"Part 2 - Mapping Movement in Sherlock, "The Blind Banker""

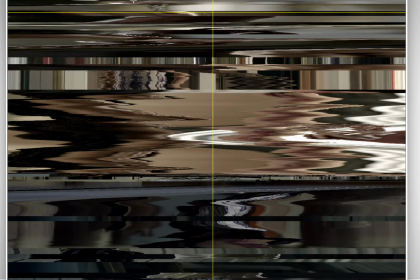490s
So we've gone through the hand moving in and out of the teapot, and we've gone through a little bit of the bokeh movement here, and you see that the camera is bobbing ever so slightly with the hand.
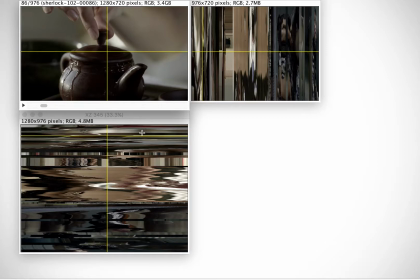505s
You'll see that the lighting is pretty consistent, but there is a little bit of movement, and that's that smooth movement of the camera, just sort of bobbing up and down. So we don't have a lot of obvious movement.
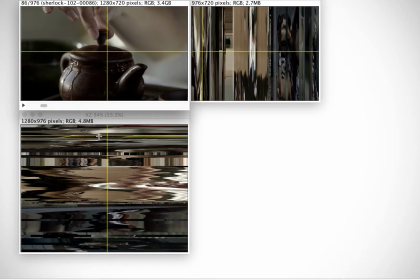524s
It's very gentle movement, so it's kind of consistent but a little swingy here. And again, we've got a very dynamic kind of camera. To have a camera this close up and still would be slightly boring.
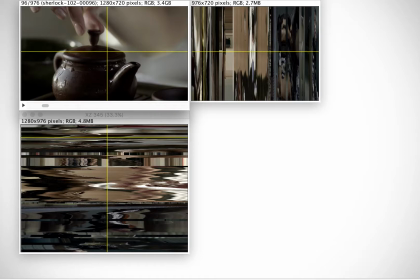539s
It would give maybe an uneasy sense to the viewer. This camera is almost always in motion.
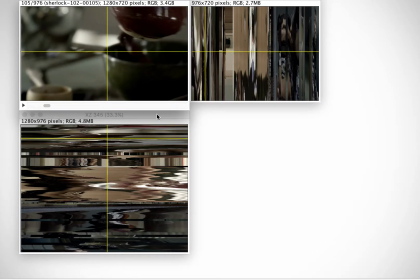547s
And now we get a lot of blurriness. You'll see here that, I'm going to expand it.
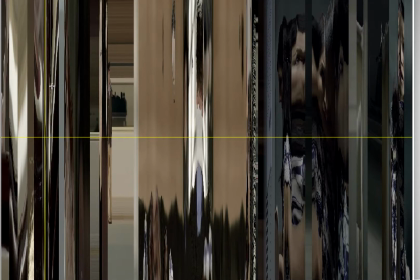557s
You'll see here that we are in this section, and it's going to be a short shot, and as we move through it, it's going to look a little bit distinct because it is moving.
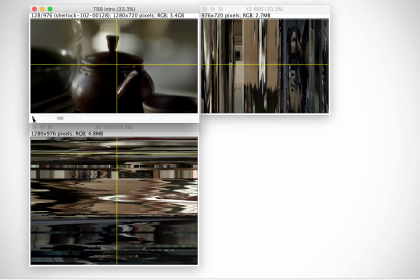574s
One of the things to notice along with the dynamism of the camera, that it's moving and bobbing around, is the focus. The focus comes in and out of the scene, and it sort of moves in conjunction, almost musically, with the movement of the camera.
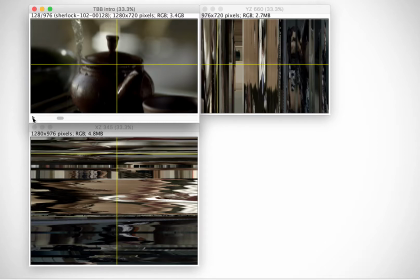590s
It's very difficult to keep objects sharp as the camera moves in this closeness, but it gives a little bit of an interesting view. We still have the baka in the background, nothing's really in focus, and as you watch the shots, things come in and out of focus in the scene.
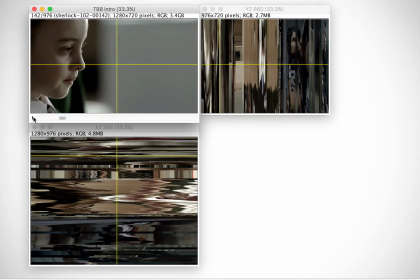610s
It's quite a choreography. And then we move into that gray area that we were looking at before. You can see that this is a frame with an out of focus background.
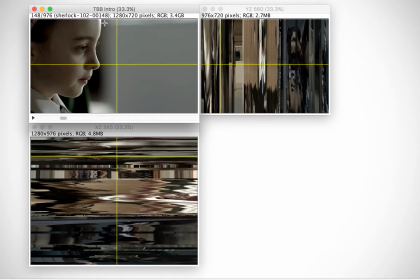626s
It's putting the young girl on the left side of the frame. It's following the rule of thirds, and it's a very classic frame, very straightforward.
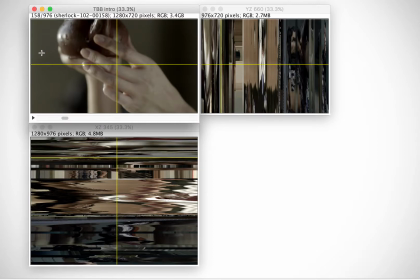642s
You'll see that there's a lot of jaggedness while the color stays the same here because it's in the same scene, but we've got the teapot lifting, so we get that wavy format here.
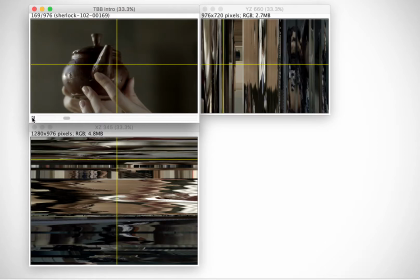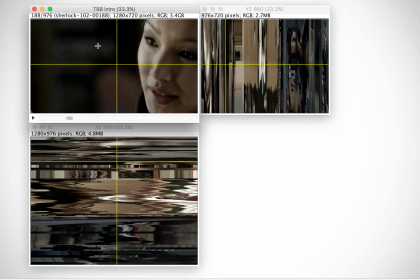658s
And again, the camera is sort of moving. It's very dynamic. It's handheld, and it's coming in at the female character at an angle. And you can see here that there's less consistency in the coloring, so the background is also changing.
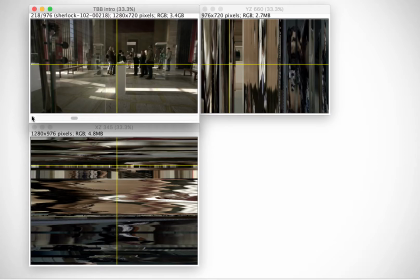680s
And here we have a wide shot with most of the action going on within the frame. The camera is not moving in the same dynamic way. You'll see I've just let it run for a few seconds and nothing has changed. So the camera is in a locked position, so it's called a locked shot,
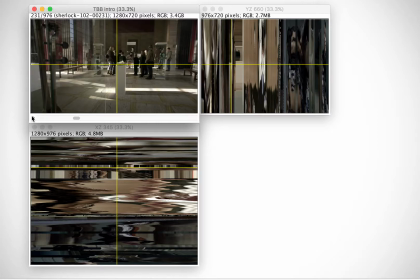698s
and it's probably on sticks, looking straight in at the action, letting that action unfold.
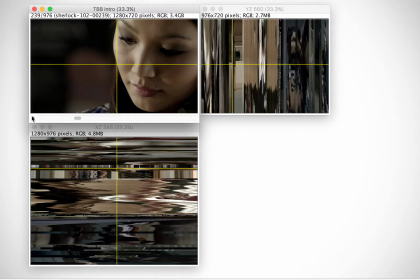705s
And then we go directly from that wide shot into a very tight close-up of the female character, who again is framed in the rule of thirds. You'll see that the screen is sort of divided here in, mathematically obvious way, and she's weighted to the left,
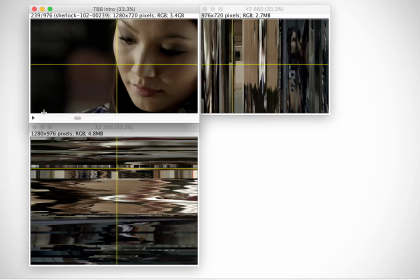722s
to the right rather, while what's at the left is out of focus to bring attention into her face. Now, as she begins to move her head, the camera moves with her, and that's a bit of intuitive camera work.